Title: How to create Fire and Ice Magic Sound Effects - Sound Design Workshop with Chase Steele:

I was able to create some nice sizzling sounds or even some nice kind of icy, snowy, crackly sounds. So that material, just depending on the way you performed it, it really yielded some very different types of material.
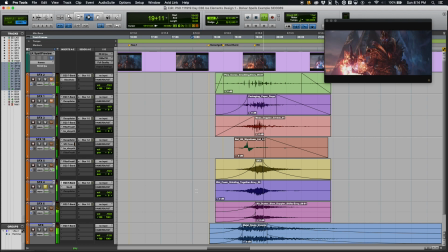[8:47]
And here, this is it's kind of like a sizzling type of sound is what I was trying to go for. So I've got an EQ on there. Again, probably just removing low frequency content.
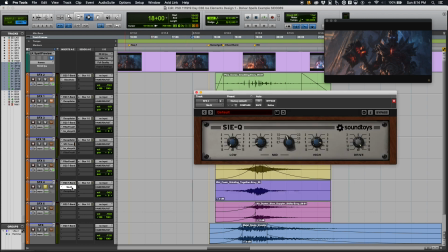[9:00]
Doesn't need to be there. And then SiQ, I'm really cranked up the drive hard.
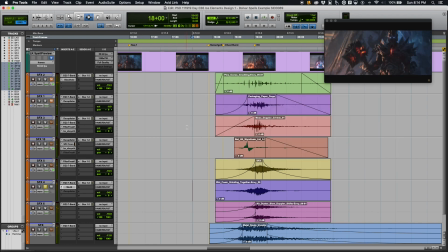[9:06]
Really get just a very staticky kind of dirty, sizzly sound. And we'll see more of that in the next effect as well here. So air duster, there's this another one.
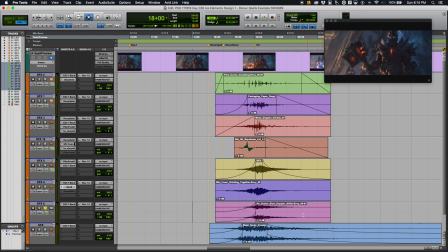[9:25]
So this is another air duster layer. I think I just stretched it out with Varispeed a bit. Didn't really do anything else other than that. Just removed some of the low frequencies since my fire crackling and the impact sound have a lot of low frequencies. I didn't really need them there, of course. Now this layer down here, right?
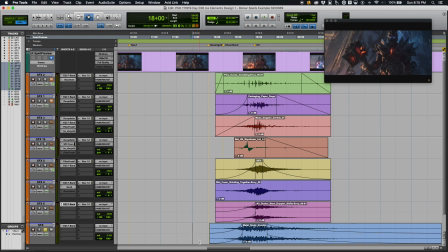[9:44]
It's a little bit of cheating, I guess. This is a sound, like a movement transition sound from my Metal Soul library, which is a library of kind of ethereal, metal, evil kind of sounding whooshes and transitions that I built a few months back. And, rather than try to create something from scratch, I did want to put something in here that was kind of dark or evil sounding to kind of layer in with the rest of that. And I already knew, like, from the start, I'm like, oh, I have a bunch of sounds that will sit really well with this from that Metal Souls library.
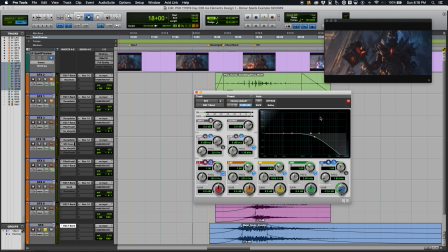[10:29]
Now I do have a low pass filter on here, just because there are some high frequencies in that I didn't feel were needed in the blend. So there's the full sound. Alright, and then here's everything put together.
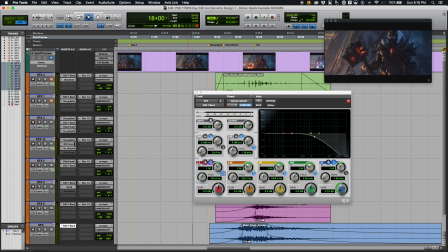[10:52]
Okay. I honestly cannot remember if this is my final mix or not, and the way I'm hearing it, everything seems the way I remember. Okay, so let's talk about the second part of this little effect here. So the first part, the hammer, now we have the fire. It's going to come through his chest here.
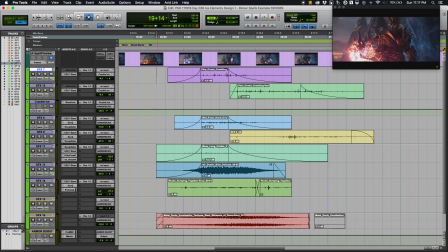[11:17]
So this gave me a chance to bring out a few of different elements that I'd recorded. So let's take a listen to it quick.
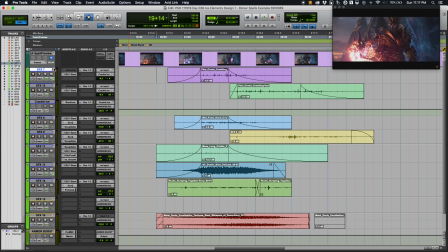[11:30]
All right. So first layer here. And again, this is whittled down from maybe what I originally started with. The most important things as far as the source recordings were the pine cones cracking, and then the wet foam, which was that green foam again, and then some of the airy or whooshy kind of sounds that are in there, and then also some similar fire layers to what I had for that first one. So first two layers, let's take a look at these. It's really just one layer, but split up into two tracks.
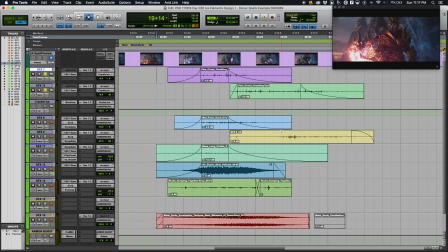[12:10]
So when I looked at this, I was looking at how the fire traveled up through his chest and up his arm. So just tried to kind of match it to that a little bit. But in any case, the whole point was just to generate some ideas. So here's the pine cones. Okay, so did not do a whole lot with those. I think, let's take a look.
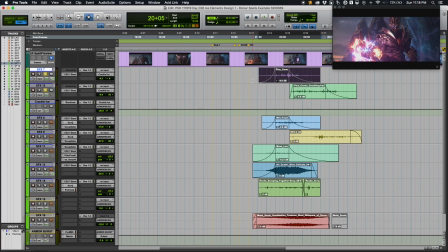[12:43]
I think I did time stretch them a little bit,
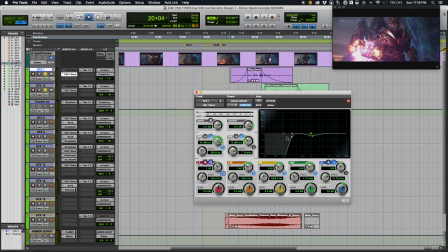[12:48]
but other than that, I just have an EQ on here to remove some of the unnecessary low frequencies, and both of those are the same.
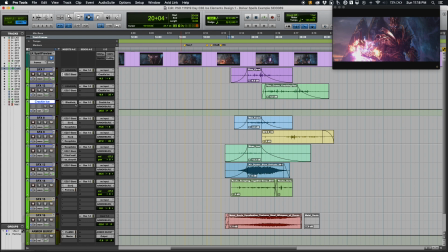[12:56]
Oh, you know what? Sorry, I have these going to an aux, and the aux, I'm doing some black hole processing, just like what I've been showing you.
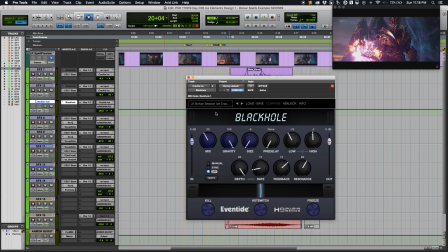[13:06]
Just kind of gave it a little bit extra texture. I didn't go quite as hard with it. It's kind of blended in the mix here a little bit. We can A-B it.
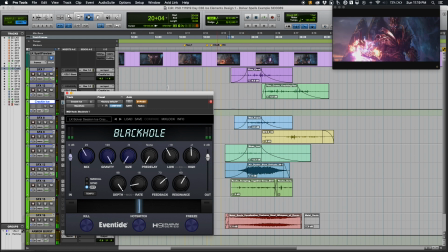[13:17]
Oh, hang on. So without and with. If I crank it up. Turn it down.
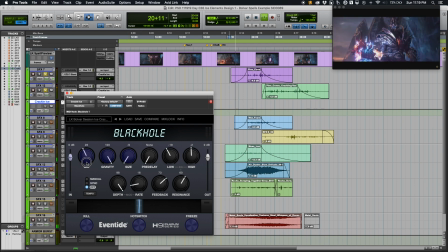Yeah, it just adds a little extra texture there to it. All right, next to this is the wet foam. So let me see. Okay, so I only have got 3 inserts on this.
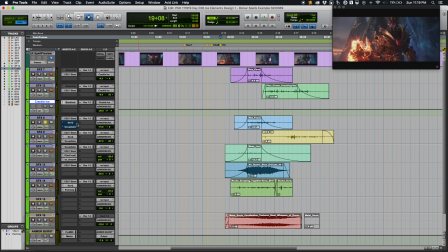[14:03]
Okay, there's no inserts. Here's with the EQ, which just was removing some of the lower frequencies.
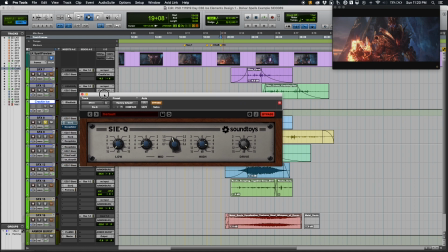[14:12]
And psi Q. So I have a high drive amount. I'm basically just trying to get a little extra distortion out of this.
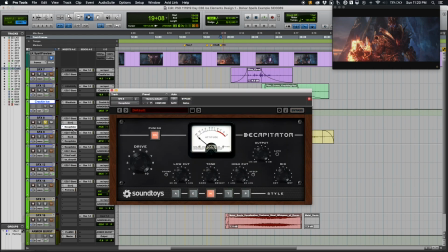[14:21]
And I'm sure I've got decapitator after, which is mixed in, wet, dry. Just a fairly small, high amount of distortion, but small amount in terms of the mix level.
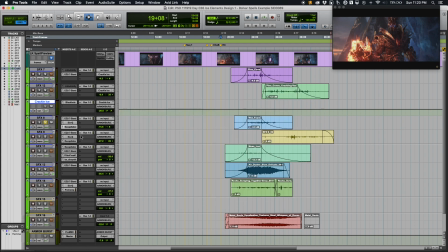[14:35]
I'm sure at the time I probably played around with the order of these, and I may have started with decapitator first and then moved the order and just decided to like how it sounded better. So here's with that on. And this, again, you can kind of see, you can kind of watch how this travels.
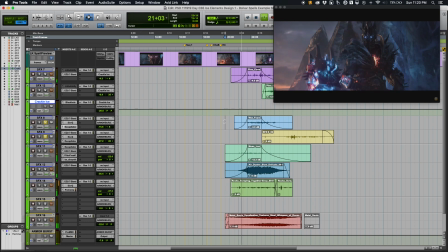A little bit of panning going on with those as well. Nothing too crazy. But I was very surprised at how well that wet foam did in terms of creating a very convincing sizzling or kind of fiery but yet icy kind of sound. I thought it did a really great job looking for that texture. Some more of the moss crinkling.
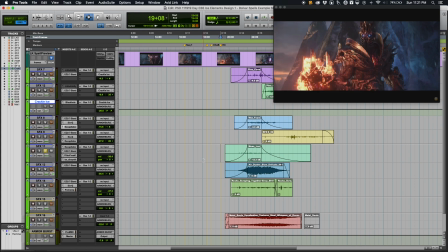[15:28]
So this is going to be similar to how I processed the fire on the other layers. So heavy amounts of distortion, filter freak to create a little movement,
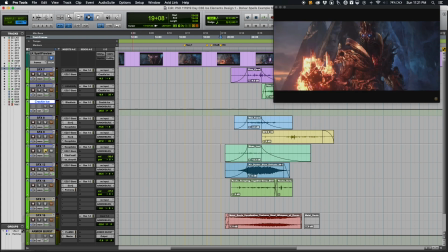[15:45]
and then subsynth for those lows to really bring out the lows, really pump them up. Air duster layer, I believe this is just stretched out, probably sending a significant amount to the reverb.
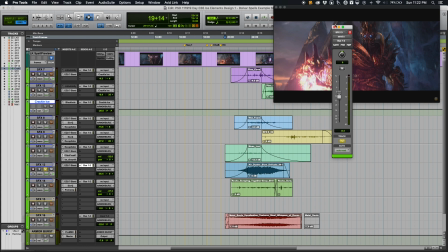[16:02]
Right, so I have a room reverb set up. I'm sending it quite a bit to that. So let's hear that. Okay, probably could massage the timing of that one a little bit more.
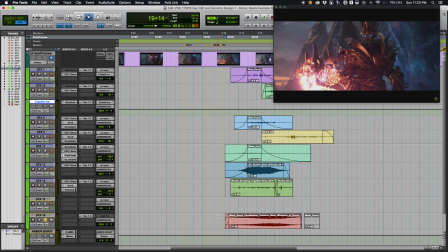[16:17]
And then down here again is another track from my Metal Souls library. Thought this was kind of fitting. But again, here's the full, this full effect here.